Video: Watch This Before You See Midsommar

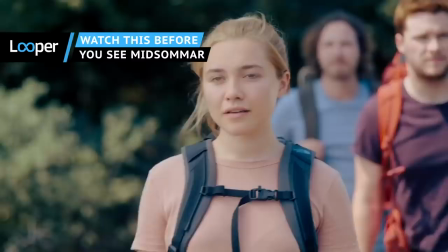Gather round the Maypole, friends! Ari Aster's Midsommar is nearly upon us. But before you head out to the festivities, you may want to know a bit about what you're getting yourself into.
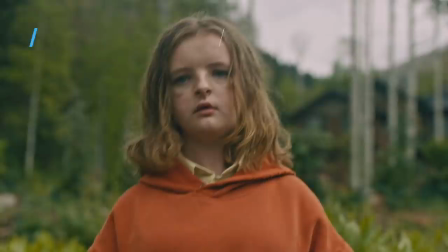The name Ari Aster may not ring many bells for you.
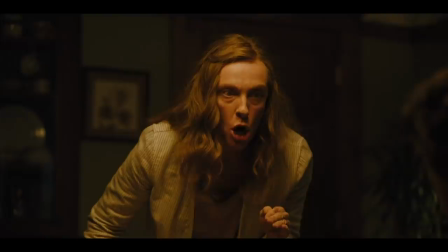After all, Midsommar is only the second movie he's directed, but his debut was one of 2018's best horror films, Hereditary. Starring Toni Collette, Gabriel Byrne, and Alex Wolff as a family faced with a sudden horrible tragedy,
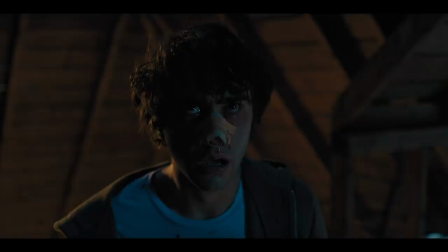it's a slow burn of a film that ratchets up the tension all the way through, before unleashing hell in its last act.
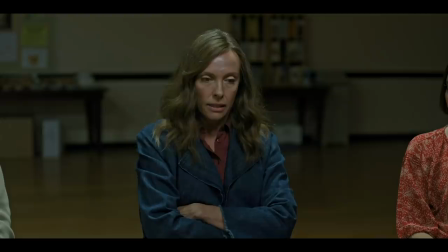Hereditary was such a total package that there was even some Best Actress Oscar buzz for Colette. She didn't receive a nomination, but the fact that she was even in consideration should tell you something about the kind of oomph that the movie is packing.
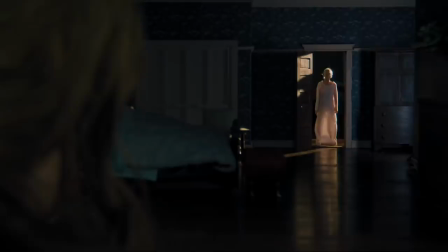Don't let Astor's small filmography fool you. If Midsommar can shake audiences like Hereditary did, he'll seal his reputation as a filmmaker who's impossible to ignore.
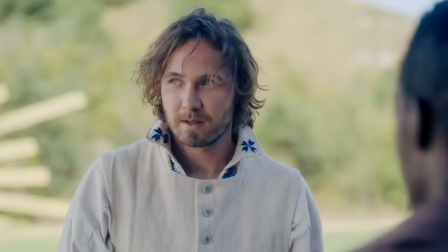Midsommar's trailer makes it clear that this is not a movie for the faint of heart. It looks intense, frightening, and unsettling.
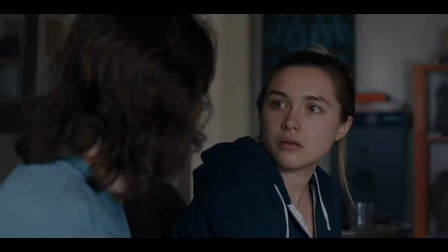But the director has a few other ways to describe it that may surprise you.
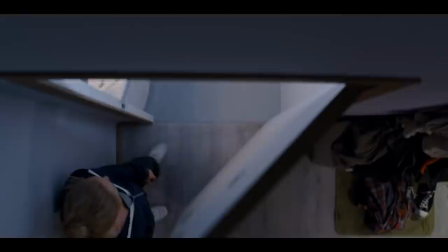In a discussion with Vulture, Astor described Midsommar as, quote, a breakup movie in the same way that Hereditary was a family tragedy.
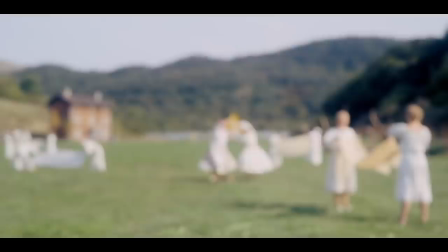It's an operatic breakup movie and a dark contemporary fairy tale.
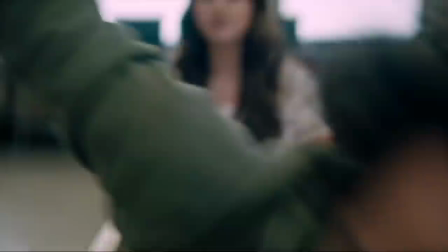He also expressed his desire for the movie to be viewed on its own merits. Those who go in expecting the same thing as hereditary are going to be disappointed.
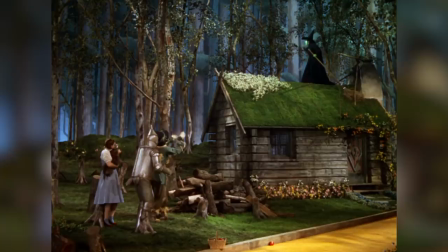As if to make that distinction clearer, he went on to describe the movie as, quote, "...the Wizard of Oz for perverts."
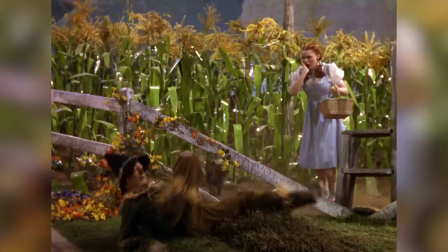That kind of description alone should be a pretty good indicator of whether or not Midsommar is the kind of movie you should see.
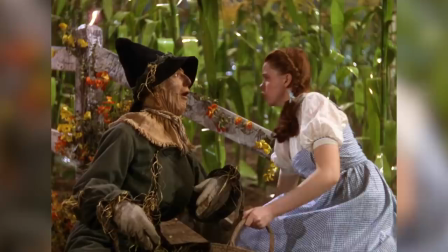Oh! Did I scare you? No, no. I just thought you hurt yourself.
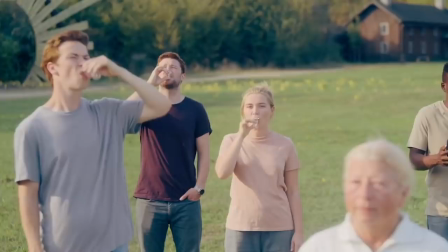But I didn't scare you? No, of course not.
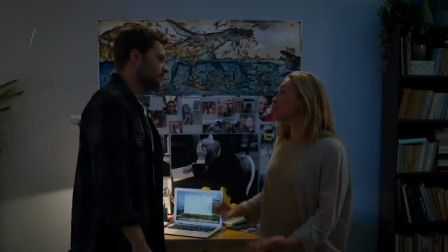Most of Midsommar's cast is made up of talented young actors who you may not recognize by name.
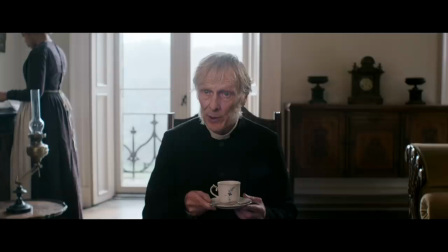Florence Pugh and Jack Raynor take their lead roles as Danny and Christian.
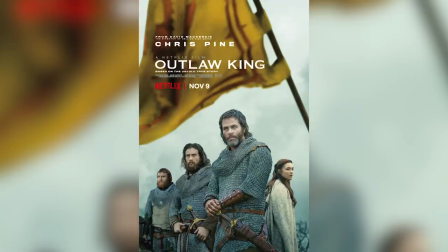Pugh is probably most recognizable for her role as Catherine in the 2016 film Lady Macbeth,
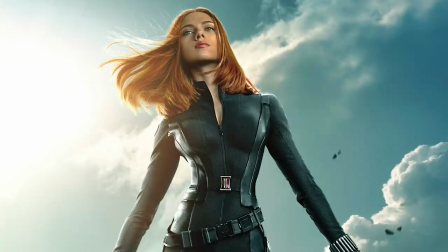But she also appears in films like Outlaw King, Fighting With My Family, and Marvel's upcoming Black Widow film.
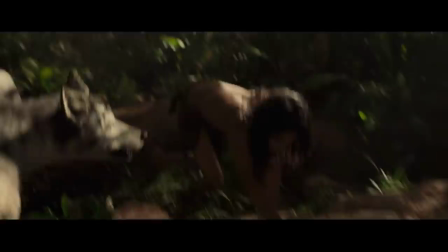You might recognize Raynor's voice from the Andy Serkis-directed Mowgli Legend of the Jungle, where he played Brother Wolf.
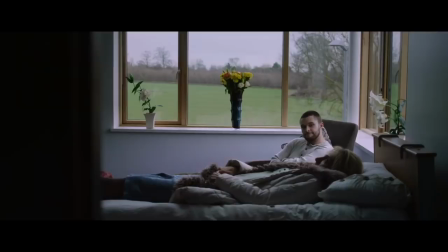He also appeared in the film Grassland alongside Toni Collette and another of Midsommar's stars Will Poulter.
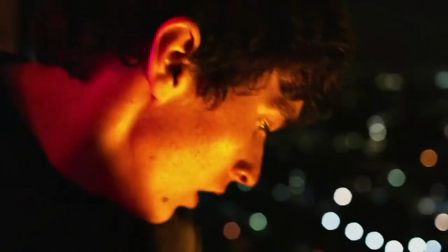Poulter plays the character Mark, and you probably recognize him as Colin from the interactive Netflix feature Black Mirror Bandersnatch,
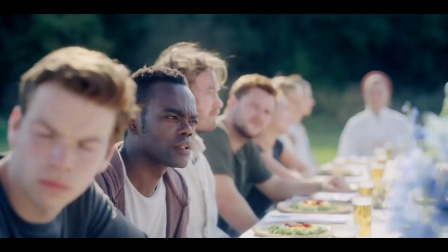though he also played a prominent role in the Maze Runner series. movies. Finally, William Jackson Harper plays Josh.
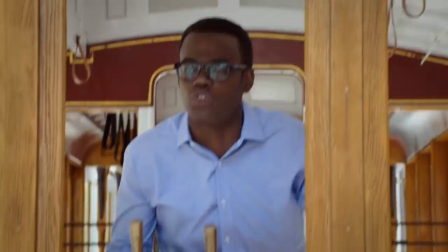He's best known as conflicted ethics professor Chidi Anagonia on The Good Place. We'll have to see if his inability to solve the trolley problem comes up in Midsommar.
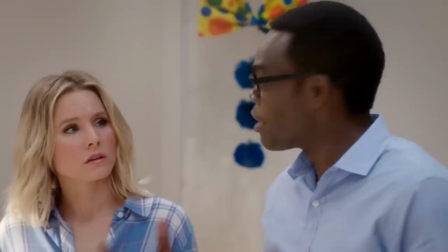Why don't you just tell me the right answer? Well, that's what's so great about the trolley problem is that there is no right answer.
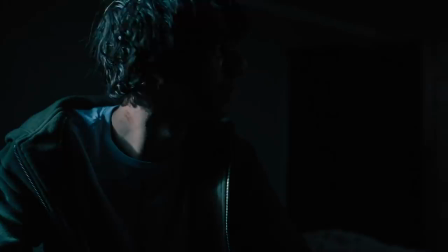Ugh.
Audiences are used to scary films being set in the dark, tricking them with shadows and obscuring the horrors lurking just outside their field of vision.
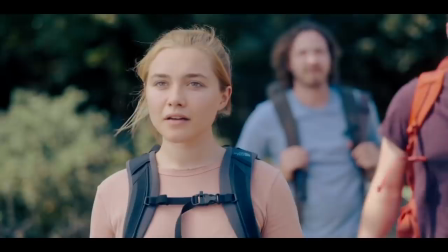It takes just a quick glance at the marketing for Midsommar to realize that this film operates a little bit differently.
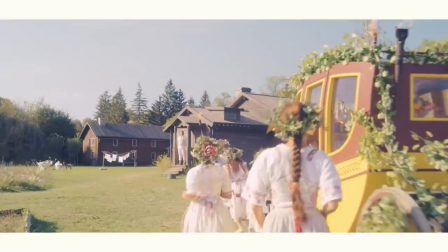Everything is very bright. Too bright, almost. The mood seems scary, but the look is all sunlight and pastels. It makes for an eerie sense of dissonance. Even a minor detail, like the letterbox of the trailer being white instead of the usual black, is off-putting and unnerving.
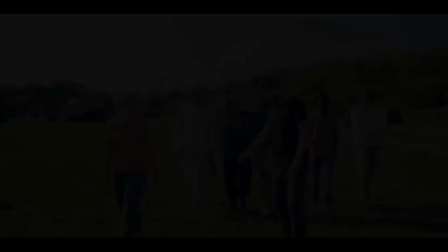That lighting scheme plays into the themes and plot of the actual movie, which takes place in an environment of eternal sunlight.
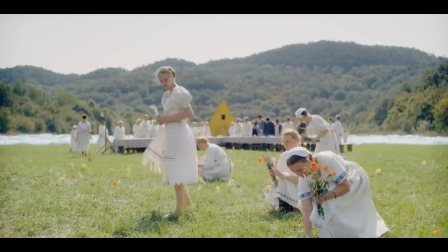What time is it? 9 p.m.
The bright imagery seems like it will lend itself well to an otherworldly feel, especially as the plot turns increasingly sinister.
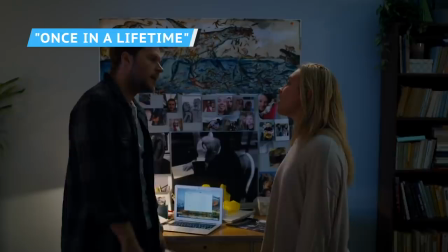It will also make it increasingly difficult for the protagonists to find a place to hide. So what's really going on in Midsommar?
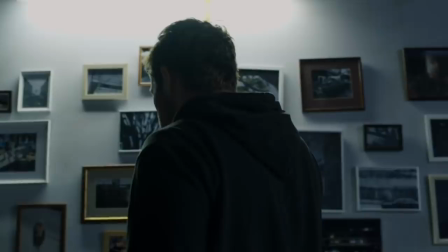According to the official synopsis, it follows Danny and Christian, a young American couple on the verge of breaking up.
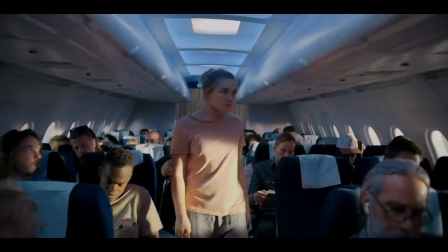Following a tragedy in Danny's family, she ends up on a trip with Christian and his friends to a momentous Midsommar festival in an isolated village in Sweden.